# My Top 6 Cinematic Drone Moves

In this video, we'll be talking about the best kind of drone shots to get. Now, you can definitely run a successful video production company without having a drone, but I found it to be super useful and a lot of my clients like putting the occasional drone shot in their videos. Let's talk about the best kind of shots to get with a drone. When getting these shots,
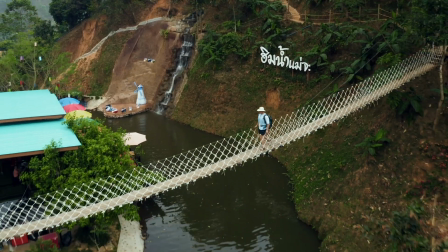16s
keep in mind that your drone is a tool and you would only want to use it to get shots that you're not able to get with your camera. Although the cameras on these drones are decent, they still aren't as great as the main camera that you should be shooting with, so I only take out my drone when it allows me to get a shot that I absolutely can't get with my main camera. The first shot on the list is the Jib Down shot. A jib is something that moves your camera up and down on a long arm, and this shot is replicating that.
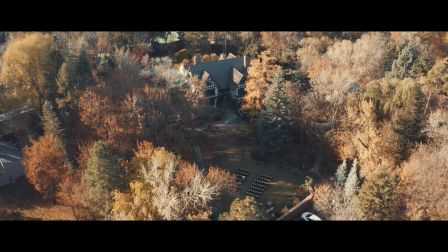40s
This is the most common shot for establishing shots of a location. It makes you feel like you're flying down to the location and that you're arriving in a sense.
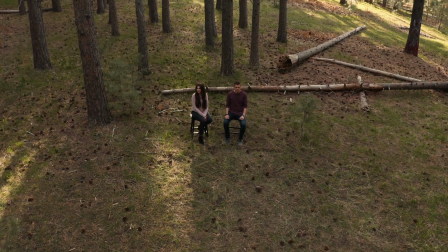48s
To get this shot, start high and then fly down towards the subject and slowly tilt the camera up as you do so, keeping the subject in frame. The second shot on the list is the complete reverse of the Jib Down shot, which is the Jib Up shot.
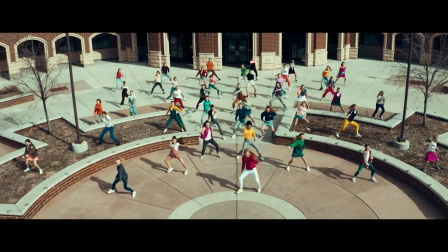61s
Just do everything that I just said, but reverse it. This is a great shot used for ending a video and making it seem like you're flying away. Shot number 3 is the push-in, which is pretty self-explanatory. You just push in with the drone like this.
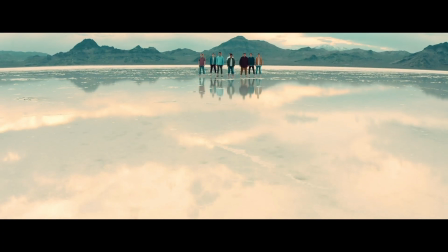73s
One way to make this shot even more interesting is to slowly tilt up the camera to reveal your subject, or slowly tilt down the camera if your subject is hiding behind something.
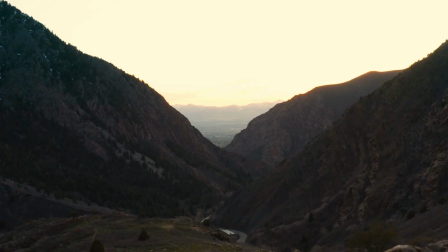81s
Shot number 4 is the pull-out, which is the reverse of the push-in. You can combine this with a Jib Up shot to add some distance and height as you pull away. Shot number 5 is the Parallax shot, which is the exact same as you would do with a gimbal, but just up in the air.
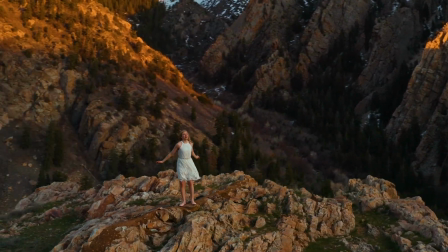94s
You keep your subject in the middle of the frame, and then you do a half circle around them and you see the background whip past as they stay in the frame. And finally, shot number 6 is the twist shot, where you have your subject directly beneath you, and as you rise, you slowly turn your drone like this. Again, with these shots, you can combine any combination of these shots to make your shots more interesting, but keep in mind that some of these shots can get pretty tricky to do. Like for example, one of my favorite shots to get with the drone is to start low and close to my subject,
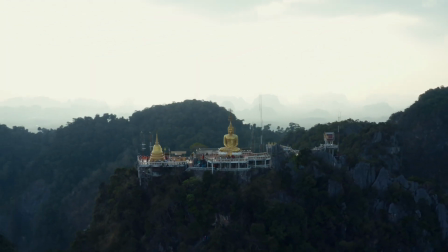122s
and then as I back up, I also raise the drone, tilt the camera down, and do a half circle all at the same time. It takes a lot of coordination to be able to control all those different things at the same time, but with practice, you'll for sure be able to get it down. Now, a few tips to help your drone shots look cinematic and professional. Tip number 1 is to always keep your drone moving while getting a shot. Too often I see beginner filmmakers fly their drone up somewhere and then stop the motion and press record. That's basically a tripod shot from the air, and in my opinion, it looks super boring.
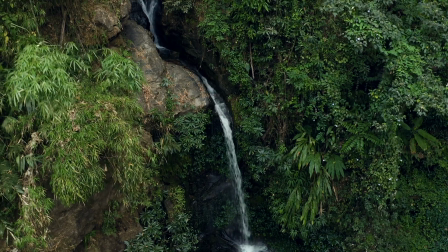151s
If you're going to be getting a drone shot, make sure that smooth movement is always happening and that your shot has a purpose to it. Tip number 2 is to plan out your shot before you do it. Take some time to plan out what kind of shots you want to get and then practice getting those shots. As you film, make little adjustments with each take until you nail the shot. Tip number 3 is to get close to objects to use as foreground and to create depth.
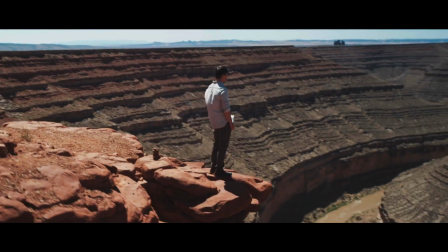173s
If you look at these shots, you'll see that what makes them interesting is that there's foreground and background, giving the shot depth and making it look interesting and cinematic. Also keep in mind that the closer you are to something, the faster it'll appear to be moving.
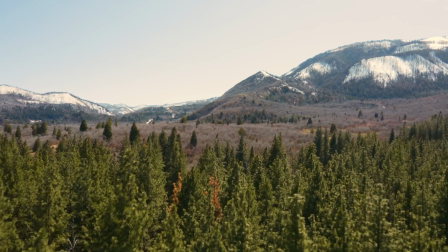186s
If you're flying just a few feet above a tree, it'll look like you're going a lot faster than if you were flying 100 feet above a tree. And tip number 4 is realize that most drones come with a wide angle lens, so shots moving forward and backward usually look the best.
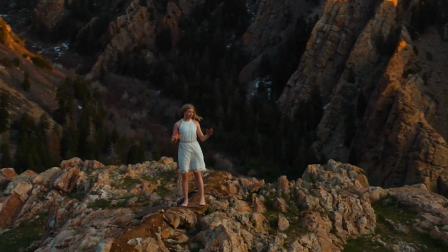200s
The DJI Mavic 2 Pro has a feature where you can punch in with a camera to make it look like it's shot with a tight lens, so that feature is great for getting parallax shots,
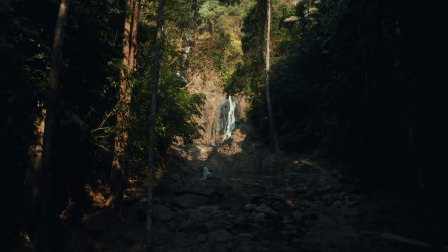208s
but most of the time with a wide lens, shots moving forward and backward will look the best. But that's it for this video. Thanks so much for watching, and we'll see you in the next one.